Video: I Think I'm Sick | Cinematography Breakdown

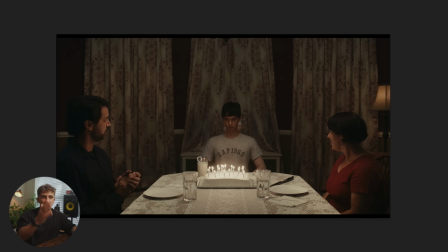But I just wanted to note that symmetry and center framing was really important for this particular scene, and soloing each of the characters in their own world.
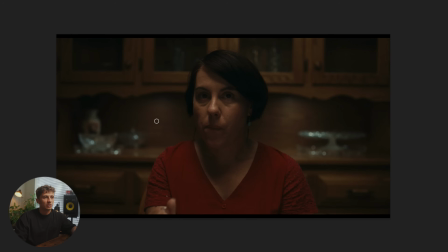All right, next shot, we're going to be talking about the mom here, and we're going to start getting into a new type of setup. But essentially, I took the aperture Amaron that was, directly overhead. I slightly moved it over, so we were getting more of a slightly far-sided key, even though it's still directly overhead.
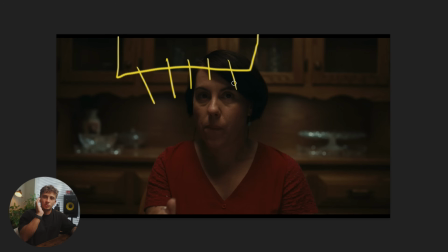I moved it over slightly to be able to create a little bit of contrast on this side right here. The other thing I did was add a 2x3 neg right here, and that is essentially just blacking out this part to create some more contrast.
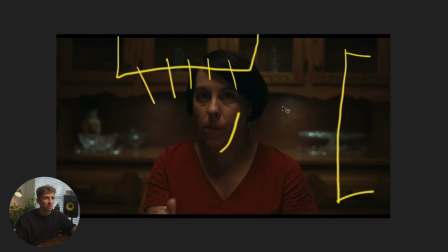So let's get rid of that ugly drawing. Let's get back. All right, cool. The one thing you'll notice though about her and the father in particular is that they do have a little bit more raccoony eyes here.
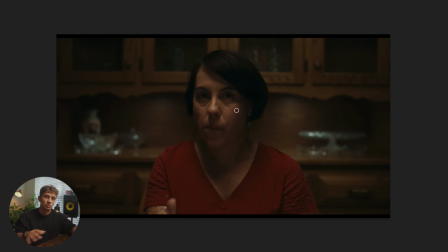And this was something personally that I struggled with too throughout the filming, was coming from the commercial space. Everything needs to have beautiful highlights. Everything needs to be wrapped beautifully. The Rembrandt lighting, commercial needs to be polished. But for this particular story, I really wanted to dive into this and challenging myself with keeping it real, keeping it with the emotion and the mood of this dreary, dark, kind of like gloomy atmosphere that the story is telling, and the cinematography should also tell that as well.
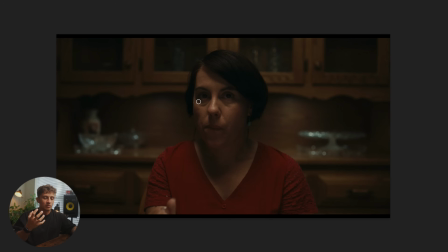And by not creating a big pop in their eyes and falling into the shadows, I think it kind of helps create this dreary look. Moving on to the next part of this scene, something else I added was a tube right in the background overhead,
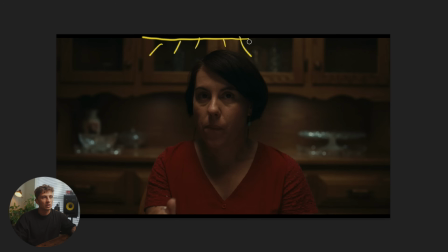creating a little wash on the cabinets in the back. And you'll notice that without it, it would have just fallen to a little bit of darkness, but by adding that, it creates a nice spread behind her.
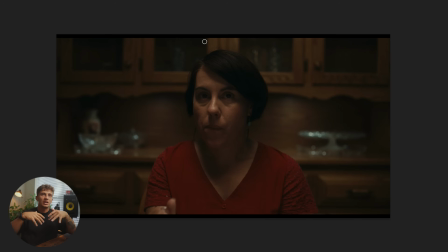So it's almost just like cascading behind her. It adds like a nice separation between her and the cabinet. And I believe we use the Nanlite Pavo tubes with barn doors. And it's important to use barn doors in this scenario because without it, it would have just spilled onto her a lot more.
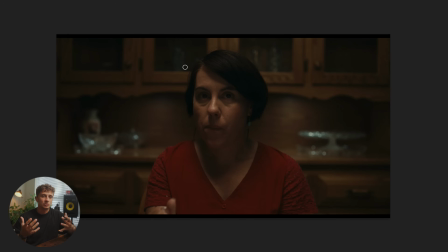And I wanted to keep it controlled only for the cabinet. And last thing that you'll notice about this particular scene is these little lights right here. These were not built in. These are something that I added. These were Aperture MCs.
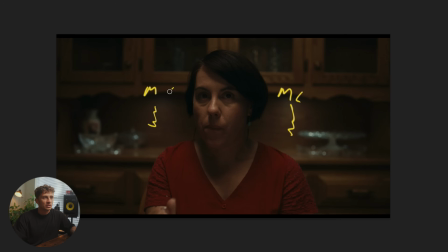MC here, and MC here, they were just gaff taped to the upside of the cabinet. And I made sure, again, going back to the idea of symmetry, she's, center framed here.
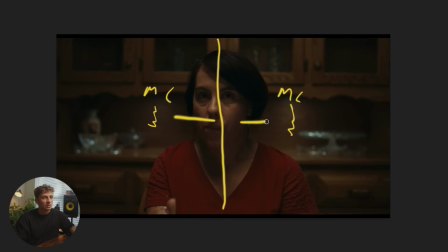This is equidistant. Each light is equidistant from her face. So it creates that subtle symmetry that is still like soothing and makes sense. But for me, it also just added a nice touch that otherwise would have just fallen into darkness.
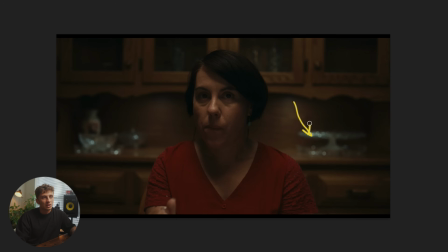And, this one over here, it hits this piece of art that glimmers a little bit. So it's a nice little highlight. Same thing over here. So art did a nice job in adding some things that added a nice sparkle when the light hit it.
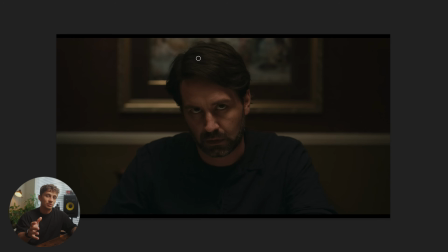Last setup that we're going to be looking at is similar to the mom. It is now looking at the dad. And this one obviously has a lot more raccoon eyes. It's a lot darker. The reason why I feel we went a little bit darker with him is because the mom in this scene is trying to be cheerful.
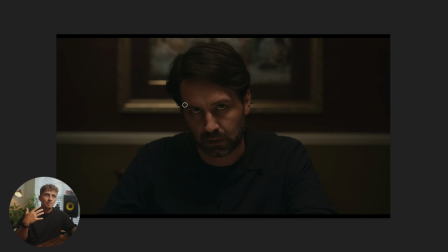She's trying to be loving, but the father feels like, again, I don't want to dive too much in the story, but it's almost like he doesn't want to be here. So again, we added another neg on this side, just blocking this whole side, creating a really, contrasty look on the father here.
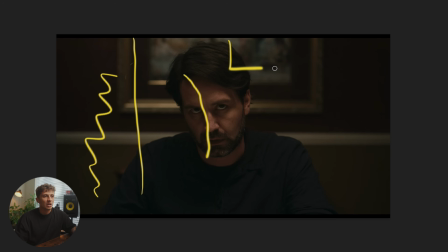Again, we use the Amaron F22C.